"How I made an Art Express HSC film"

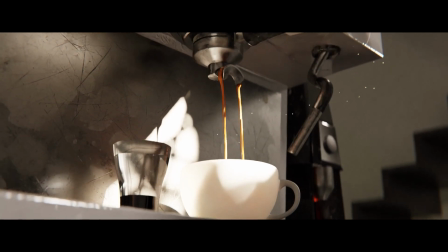(0:00)
Welcome to the behind the scenes of my first ever short film.
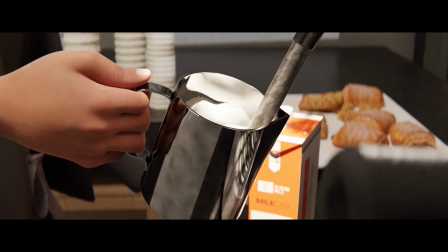(0:04)
Over the past year, I've learned about 3D animation, lighting, and filmmaking to create an extraordinary 3D animation and film.
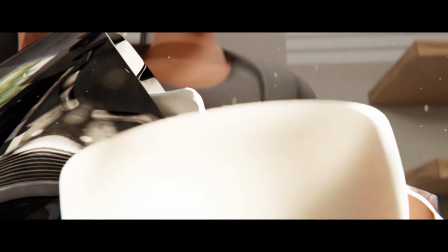(0:10)
If you want to check out the full film, it's listed in the description, as well as my Instagram art page for more behind the scenes.
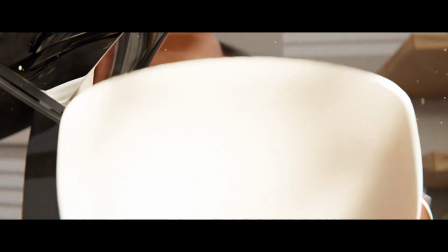(0:16)
But for now, let's jump into the challenges, successes, and overall process of how this remarkable HSC visual arts major work was brought to life.
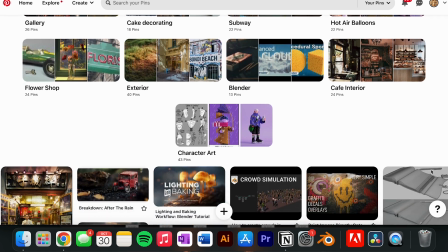(0:28)
I saved so many Pinterest posts for this work. I knew I wanted to make a film about coffee coming to life.
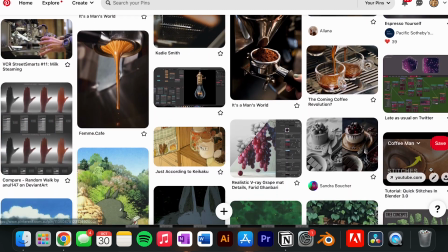(0:34)
What sort of character, world, plot, style, textures, lighting, camera, timing, and everything, really.
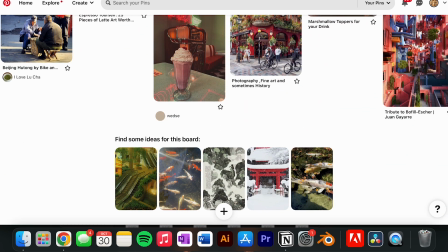(0:40)
I didn't really know where I was going. That's where Pinterest came in. I knew from the get-go that reference was going to be the biggest lifesaver for every part of this film.
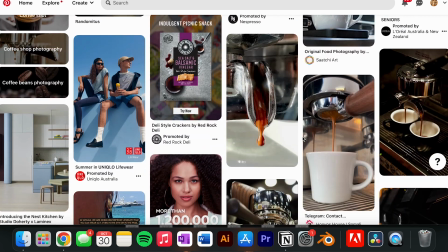(0:50)
It started out pretty rough, just getting an idea for what sort of style or themes I wanted to explore.
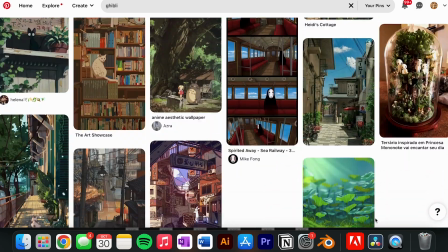(0:56)
For a while, I was bouncing around a Ghibli or photorealistic style.
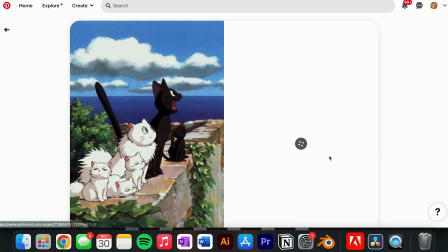(1:00)
Shout out to Spirited Away and Princess Mononoke, two films which I absolutely fell in love with through the course of this.
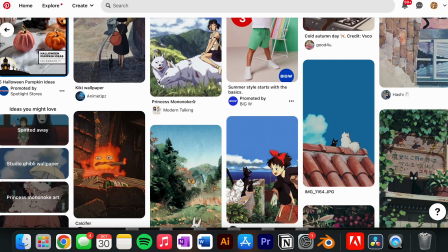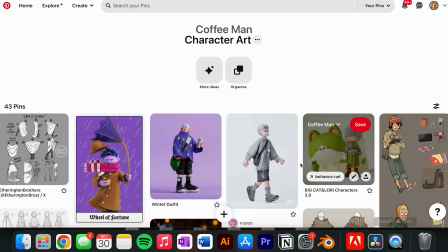(1:13)
The character was first up. Working title Coffee Man, I wanted to make him out of things and bits to do with coffee.
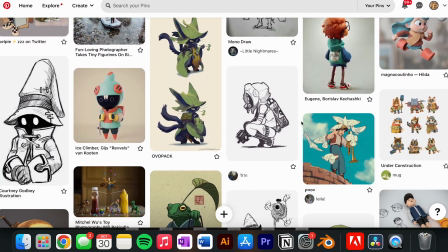(1:20)
I tried things like chocolate flakes, whipped cream, marshmallows, chocolate drizzle, and while it all looks pretty good, too much was too much.
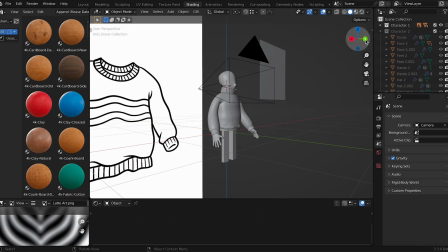(1:28)
As to the rest of the character design, capes were pretty quickly out of the question. Scarves and bags were forsaken pretty soon after.
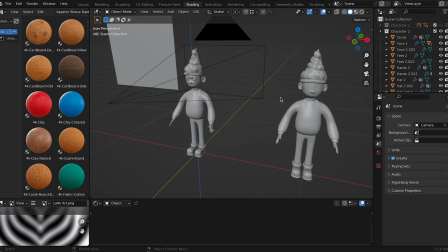(1:36)
Another obstacle was making it magical and playful, while still fitting in with that photorealistic world.
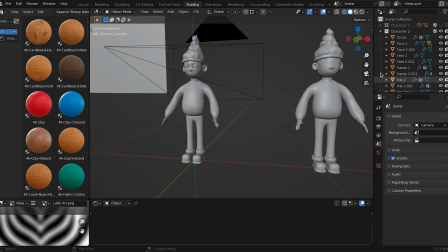(1:41)
From long and careful study of coffee, I used texture nodes to create a foam texture and chocolate chip flakes,
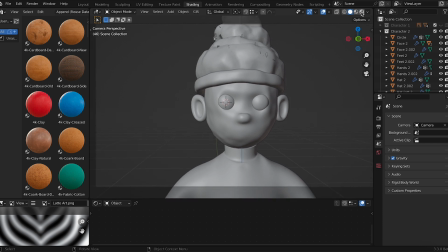(1:47)
as well as downloaded eye assets to test out giving it an actual face.
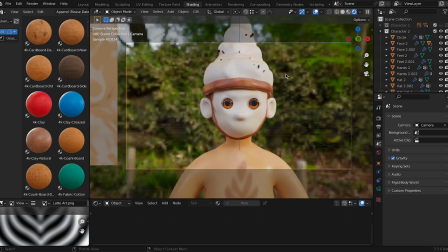(1:51)
I settled on an outline for the head and hands to keep the silhouette clear, and then later, after talking to my teachers, I made it lighter.
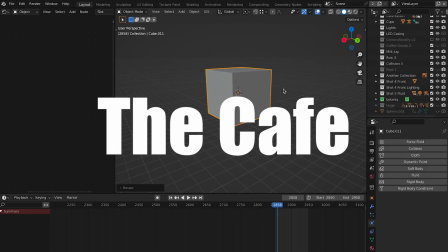(2:04)
The cafe scene was pretty easy to build. Big square blocks stacked on top of each other.
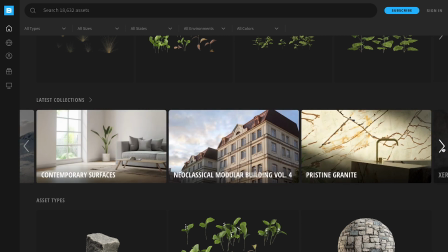(2:10)
Along with making my own objects, I downloaded assets from Quixel Megascans, Free3D, Sketchfab, and some of the others.
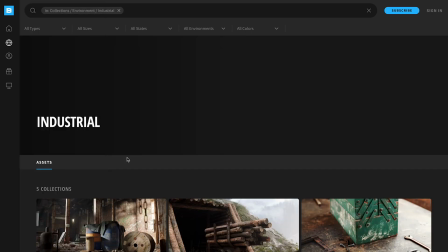(2:17)
Everything will be in the description. During this first scene, I really wanted to experiment with Blender.
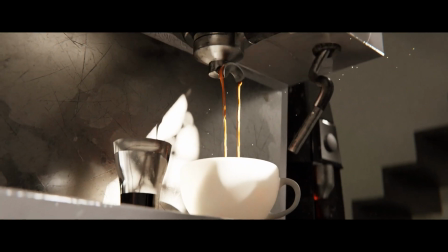(2:23)
I tested liquid simulations, animations, and faking simulations with displacement maps.
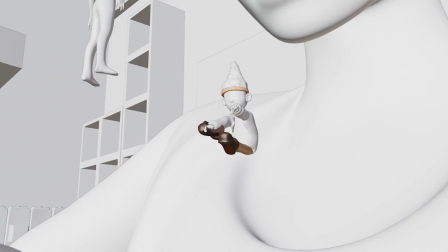(2:29)
Mistakes were definitely made, but overall I think it turned out pretty well.
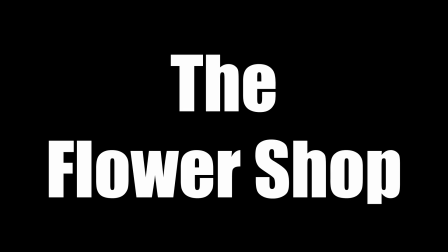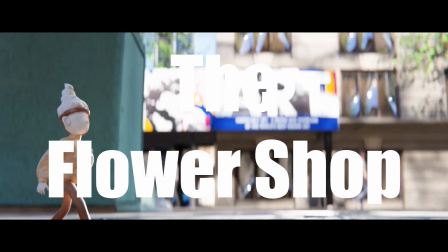(2:38)
This scene took me so long to get right.
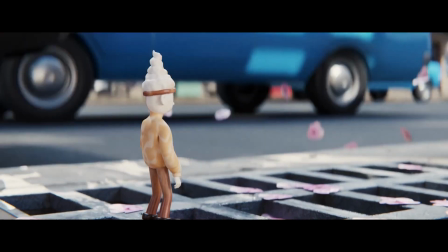(2:41)
I tried in 2 separate files before ending on this one, to make a scene that looked sort of maybe like Sydney, until I settled on reference for Park Street.
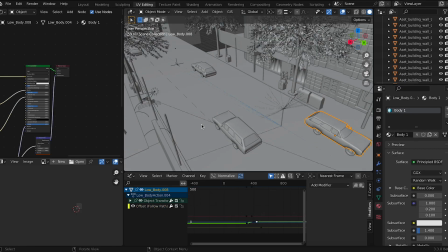(2:50)
Like the cafe, assets came from TurboSquid and Quixel Megascans, and I animated the cars with super basic keyframing.
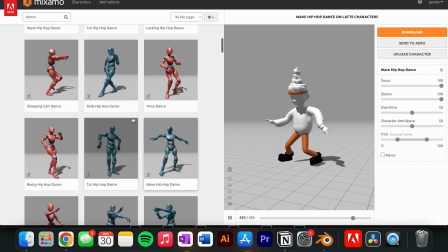(2:57)
The characters were animated with Mixamo animations, as well as independent characters and animations from me.
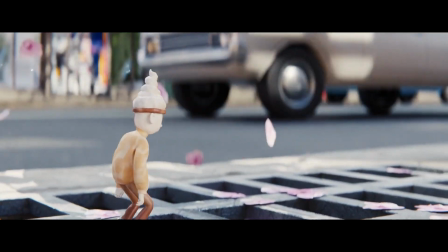(3:05)
The floating flowers were made using wind simulations with force fields.
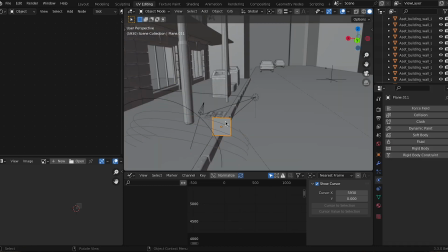(3:09)
Using this method makes the animation look more natural than manual animation, and sometimes it takes less time as well.
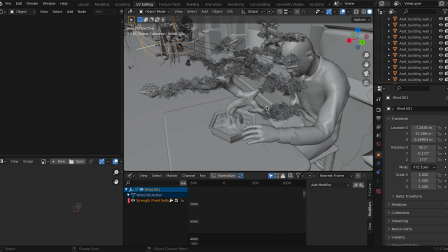(3:15)
But it was also super tough on my laptop, so I didn't use it everywhere. The bonsai picking was an idea from super early on.
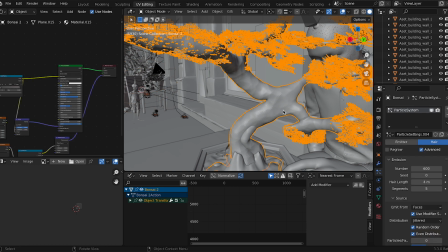(3:24)
The film is about everyday forms of art, and so I thought that the art of bonsai would integrate really well.
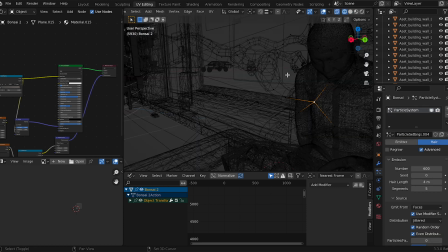(3:29)
The tree was crafted using the skin modifier and then a particle system with weight painting to attach the leaves.
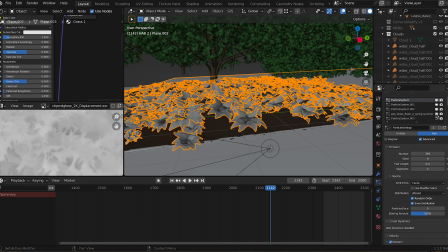(3:42)
The gallery scene was covered in 5 different particle systems, for grass and ferns, etc.
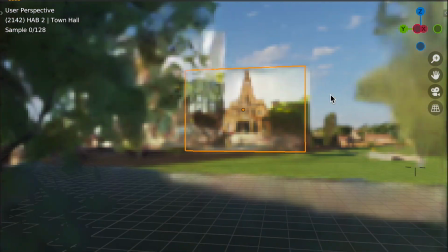(3:48)
It was getting to the pointy end of the major work, so I had to cut some corners. The background was really just an HDRI and a few image planes to fake a background.
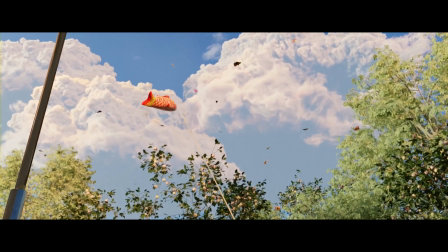(3:57)
The kites were made with another particle system, with the assets coming from my own hands, and again downloaded from the internet.
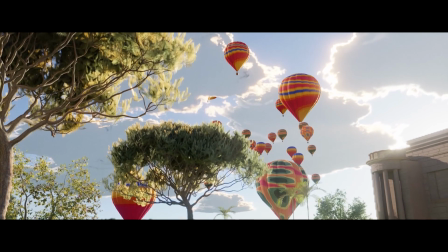(4:03)
Oh, also the clouds came straight from Disney's free volume asset pack. I'll leave a link in the description.